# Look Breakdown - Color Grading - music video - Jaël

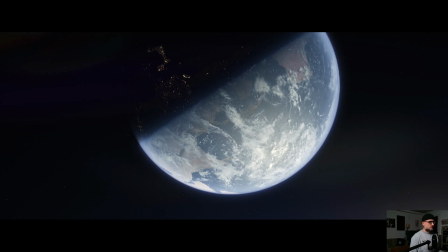before and after before and after
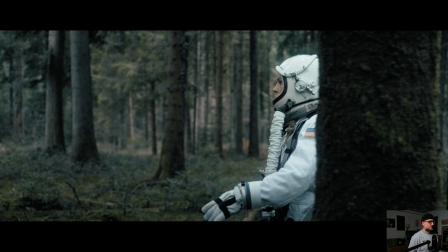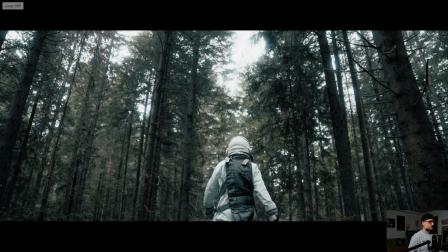and this is the final look so
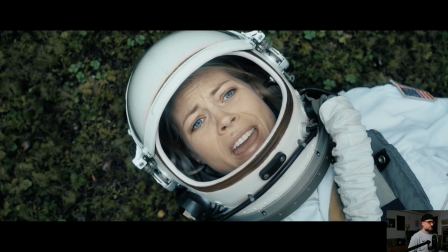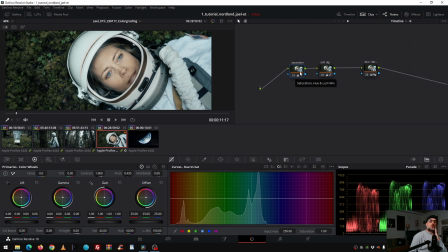the director's feedback was during the grade yeah you know what we have overall too much saturation
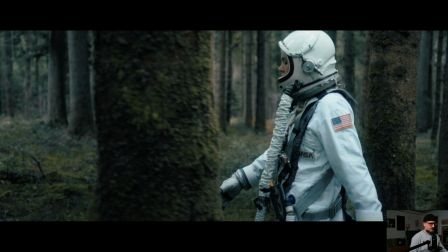so without it is like that i don't know if you see much of a different but without youtube compression it's really there and it creates even more
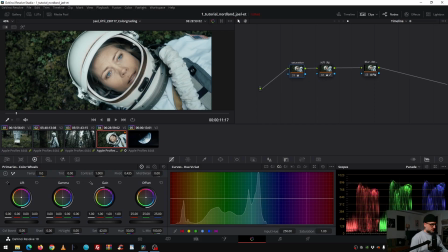color separation also here without saturation treatment with saturation treatment yeah the skin tone looks way better here
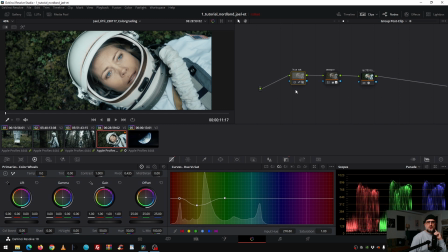i explained everything also here in a group post clip with the hue versus sat
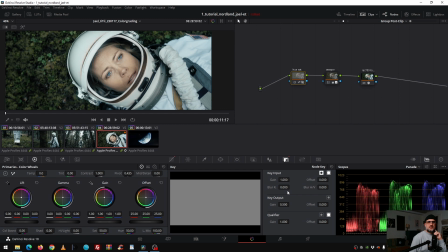and with the key output of 50% so like a opacity
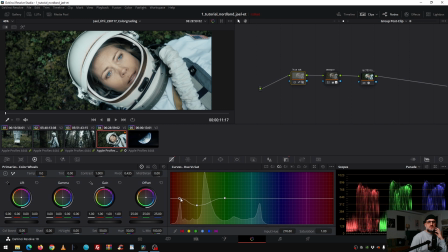of 50% we decreased the orangey yellow and greenish tone to really finesse the final look this is it guys thank you very much for your attention subscribe and be ready for the next look breakdown next week like I always say focus always on story and keep it simple.